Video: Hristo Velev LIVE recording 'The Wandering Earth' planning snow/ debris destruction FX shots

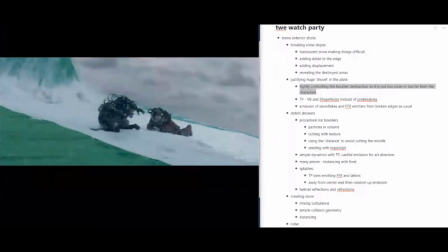16:50 So we'll just simulate it with these Voronoi pieces that we shape noise afterwards and filled up with a bunch of debris in between and definitely a lot of snow powder on top,
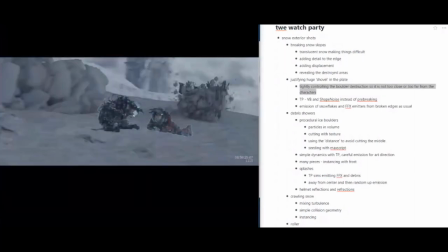17:03 both as smoke and as tiny snowflakes which follow the smoke because just smoke on top of it doesn't really work.
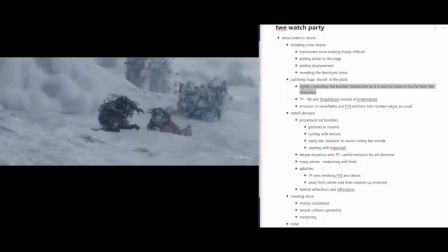17:12 You need the snowflakes that glitter a little bit and tell you that this is snow. So yeah, this helped us a lot, the shape noise, the post-cache shape noise, it was really nice.
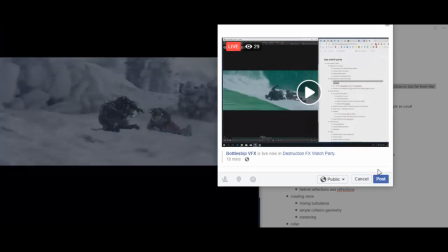17:26 And we emitted the snowflakes and the fume, as I said, from the edges, which was kind of something that we do pretty much always.
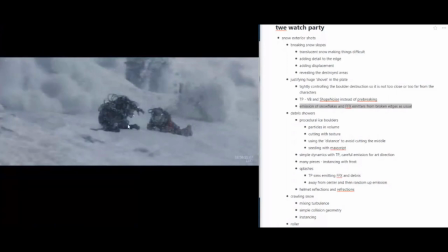17:34 And there is another thing which is fun in this shot, and this is this rolling piece.
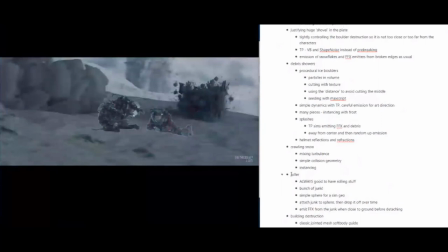17:38 And that's something that we kind of, I think, end up doing in all our shows almost.
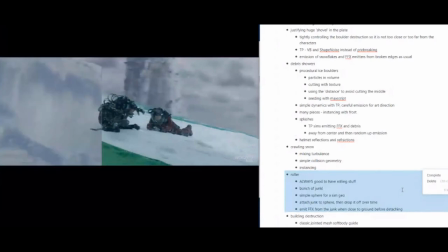17:44 Whenever there is an opportunity, like whenever there is a tilted surface, we always make something roll down, because it looks so good, and generally you want to have more of these spinning or rotational motions, because they always look much better than just linear translational motions.
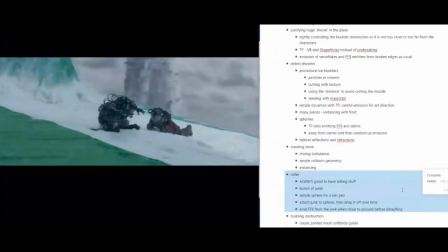18:01 If you have something that just falls, it's much less interesting than something which is kind of rolling and bouncing. and in another movie that we did we had a
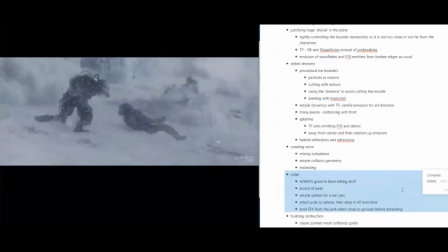18:12 ship which was in a cup-sized kind of orientation
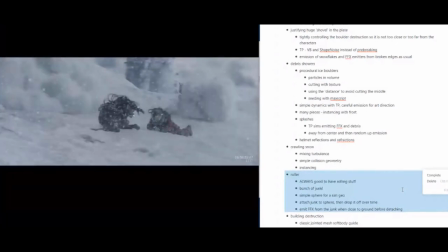18:18 and we rolled a bunch of things on top of the deck and we of course set them on fire. So besides rolling things it's cool when you add dynamic elements to them. So in this other situation we set it on fire and in this situation we just have a bunch of snowy powder that
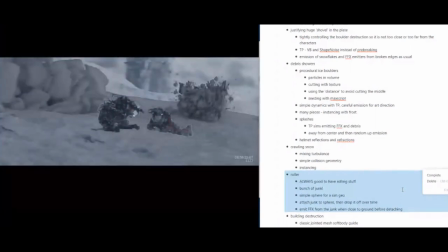18:34 is getting emitted from it and this is making something which might otherwise be kind of boring shot.
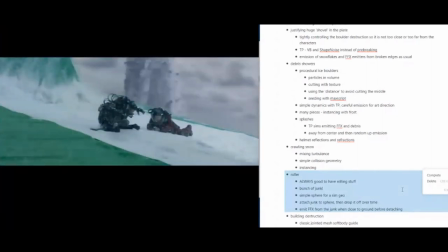18:40 It's making it into something that is interesting to watch and fun. So it was it was kind of tricky to see okay what are we gonna
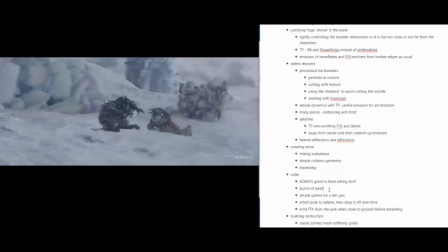18:52 just roll down here and we have so many ice boulders and we have one on the left which is huge so he said okay we don't want another ice boulder. So we just piled some stuff that we had from the guys
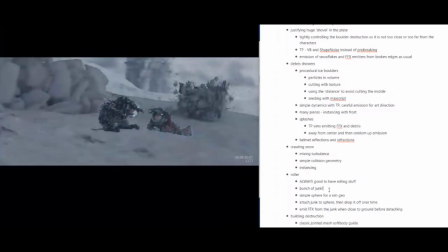19:05 who are modeling the debris that is coming from the building and we added
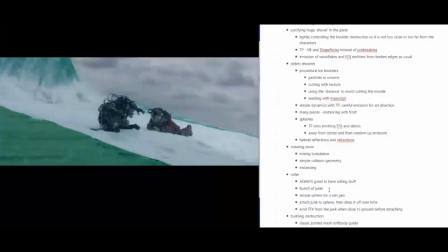19:10 some spherical distorted shapes to have these clumps
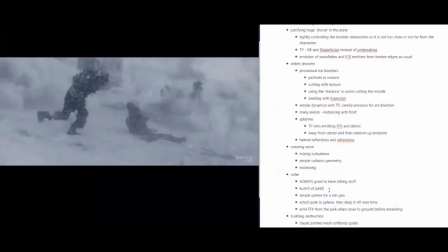19:14 and we ended up with a bunch of junk and it actually worked.
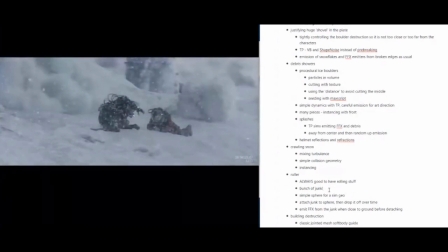19:20 Of course we didn't really sim with all this bunch of junk. I think we We simmed with some kind of simple spherical shape that was just easy to roll down. You wanted to control how it rolls, you know, the speed and how much it turns,
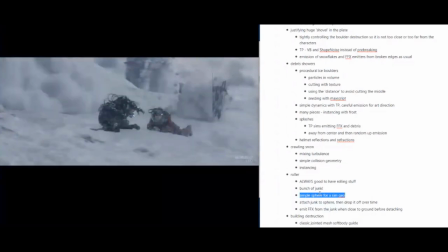19:35 how much it stops and like push it maybe from here and there because you don't want it to roll with the same speed and in the same direction all the time.
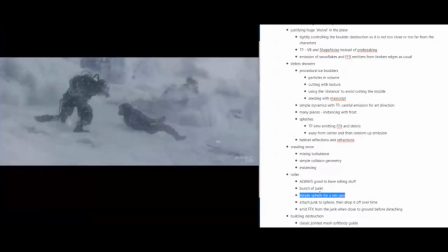19:44 So we simulate with the spherical thing and we just peer-attached all of this junk to the sphere. and eventually
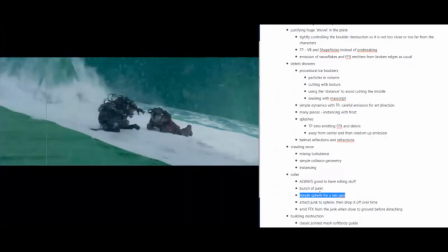19:51 we drop it off from the attachments and we use a lot of probabilities actually.
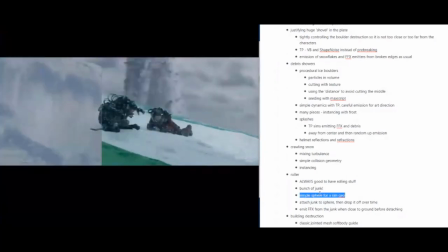19:59 So when you want stuff to kind of gradually happen over time and you have a system that has a bunch of factors in it and you want some of them stuff to happen and then to another one to another one.
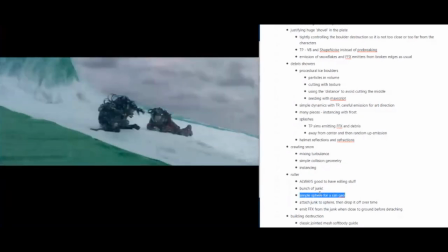20:11 So over time kind of gradually make things kind of take over that system.
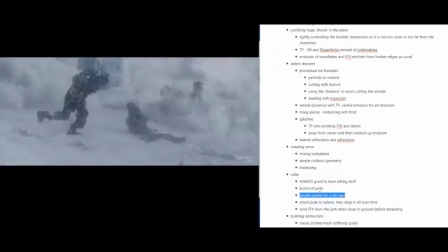20:16 so in this case you want things to fall off from this ball of junk.
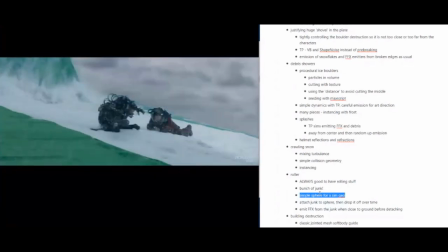20:22 Otherwise, other times you want debris to fall off one after the other from a building or something like that.
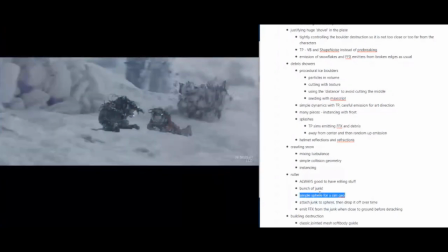20:30 So, we use probabilities for this, so you just get a random node that generates something every frame and hook it up to a threshold node and when you basically roll the ties for each particle,
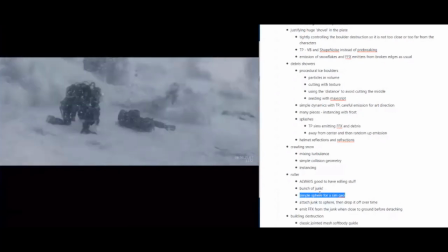20:44 each frame like that, and when you make the probability right, then you have some particles rolling the right kind of dice earlier than others are doing this later.
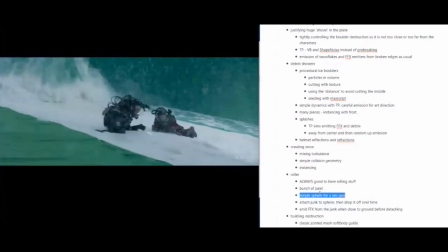20:59 If you want to be even more precise, you can make a timer and you can assign each particle a frames value,
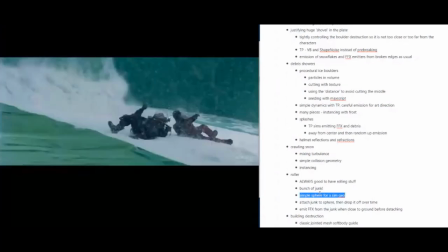21:06 and then after this timer runs out, you can release the particles.
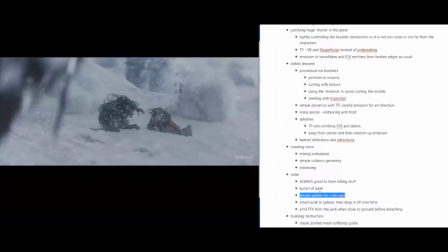21:10 So this is giving you a little bit more setup for a little bit more control, when you want all of the things to have happened until some frame. But usually we don't do that because we always want some of the actors, some of the particles to remain in the original state.
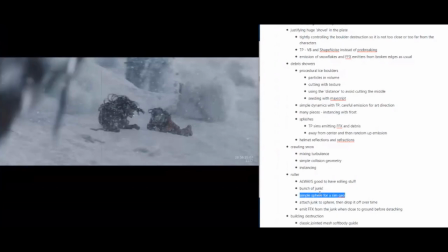21:29 So this is a bit more natural and simpler.
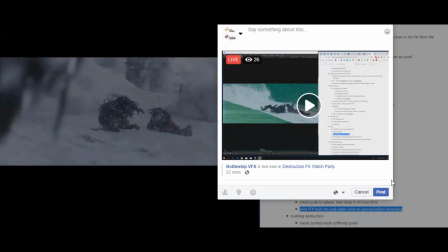21:35 And of course we couldn't really get away with just the rigid bodies here,
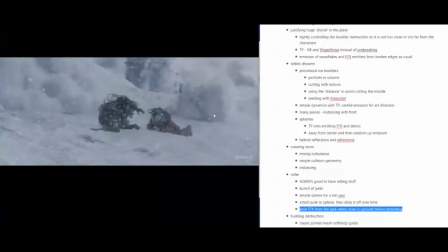21:40 so whenever the pieces are near the ground, we shoot a ray downwards.
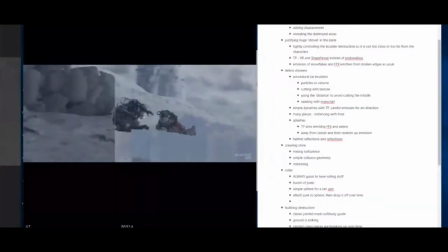21:46 So if I can draw again, let me see if I can actually draw on the right kind of frame.
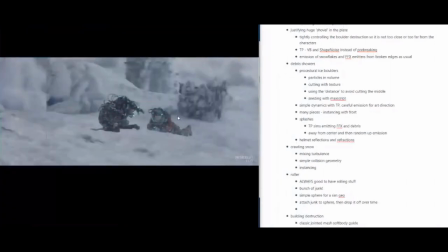21:53 So let's say here,
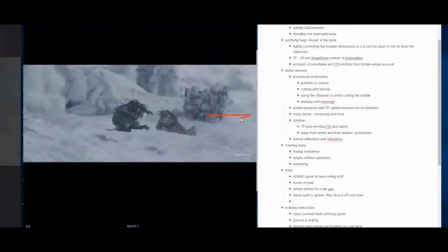21:56 whenever we have a piece which is, I'm sorry, the pieces which are near the ground, we have, let's say, the slope is like this, and then you have a few pieces here from this junk ball, so we shoot a right down from each piece. We get the distance here of the ray,
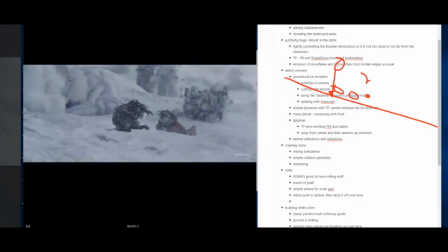22:19 and when the distance is low and the particle is still in the group which is p-attached and not released yet, we emit a few millimeters. And they get the velocity of the particle and we add some artificial velocity which is,
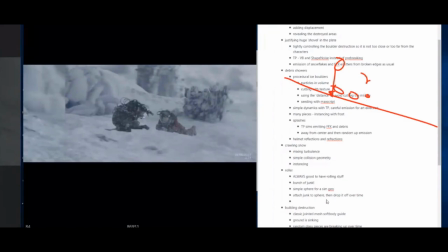22:36 if you now imagine that we are looking from the top, okay, from here even.
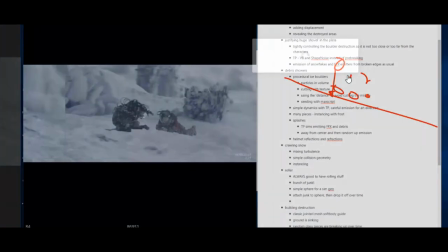22:41 So this is the center of the jungle ball,
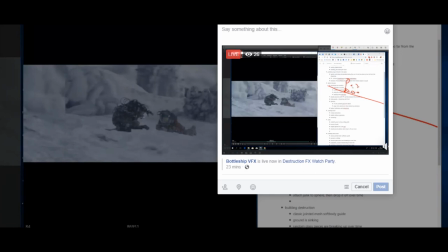22:45 which is basically the pivot of the particle which is rolling down the simple sphere.
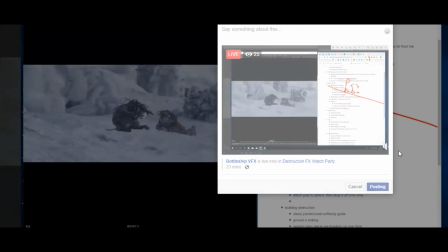22:51 So we get this distance, like this, between the center and this particle,
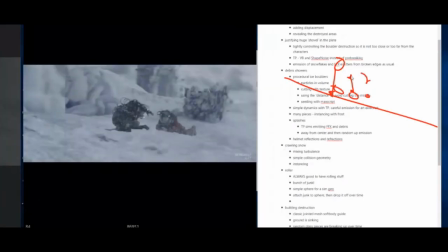22:57 and we get rid of the z component, so we flatten it, so it has only horizontal values. And we amplify this a lot, so we multiply this by, let's say that, and we use this for the initial velocity.
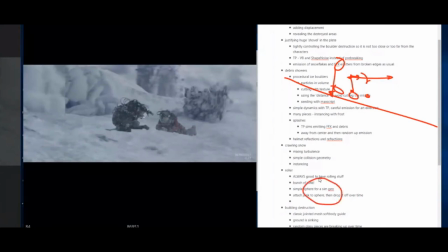23:11 So if you look from the top that's something that looks like the ball is here and you have stuff which is going this way. And you can do stuff with the velocity of this dude if you want to only have these things happening forward.
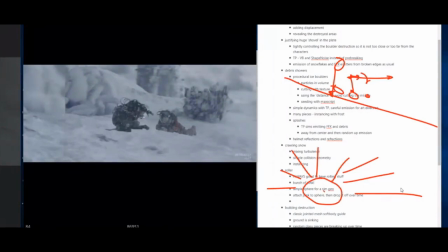23:28 If you do a dot product you can find between the velocity of this guy and this velocity you can find how much these things are So, how much they point in the same direction.
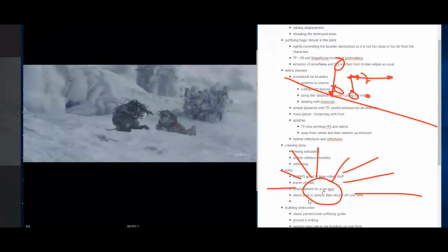23:44 Then you can say, okay, if you find these dudes pointing in the other direction, which means that this is a negative value that you get from the load product, you just delete them.
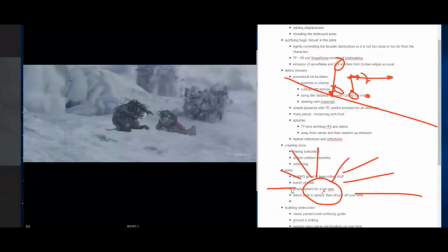23:57 If it's a positive value, you just leave it. This way you can make them only happen forward and sideways and on backwards. Sometimes it's annoying to have them go backwards.
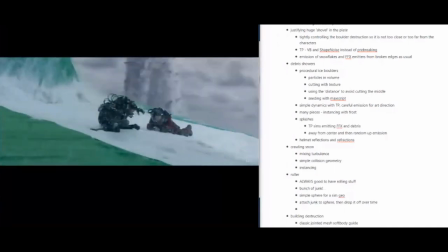24:09 This emits the fume effects which then might collide with some of
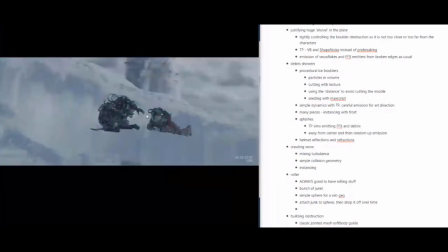24:16 these particles and that gives this additional layer which is integrating it.
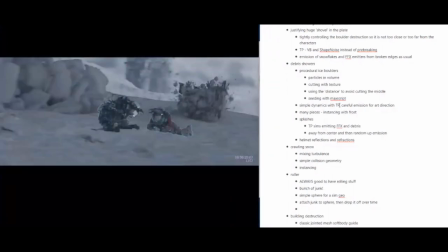24:23 When you have two types of dynamics it always looks a little bit better, a little bit much better actually.
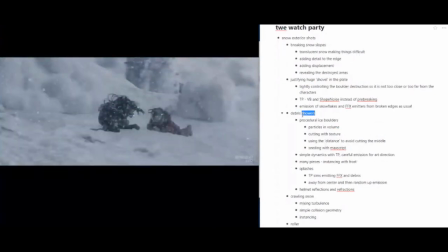24:31 Okay, so that was that, then we have a lot of debris showers in all of these shots.
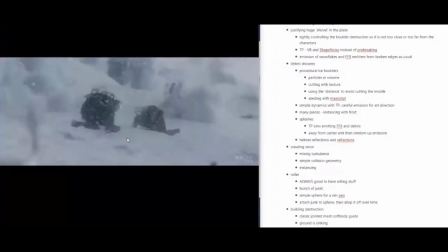24:38 So because the whole building is collapsing and we want to have this kind of apocalyptic,
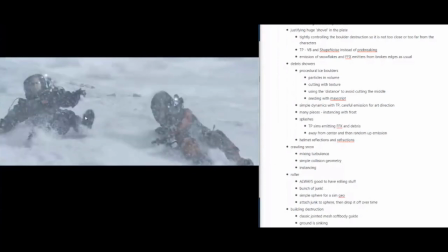24:44 dramatic feeling to all these shots, you see debris falling all the time pretty much in all of these exterior shots,
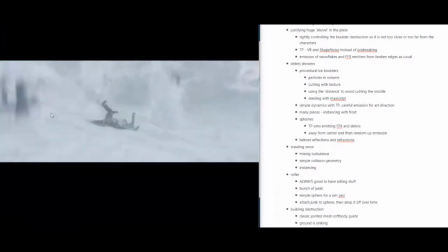24:52 but in the interior ones also.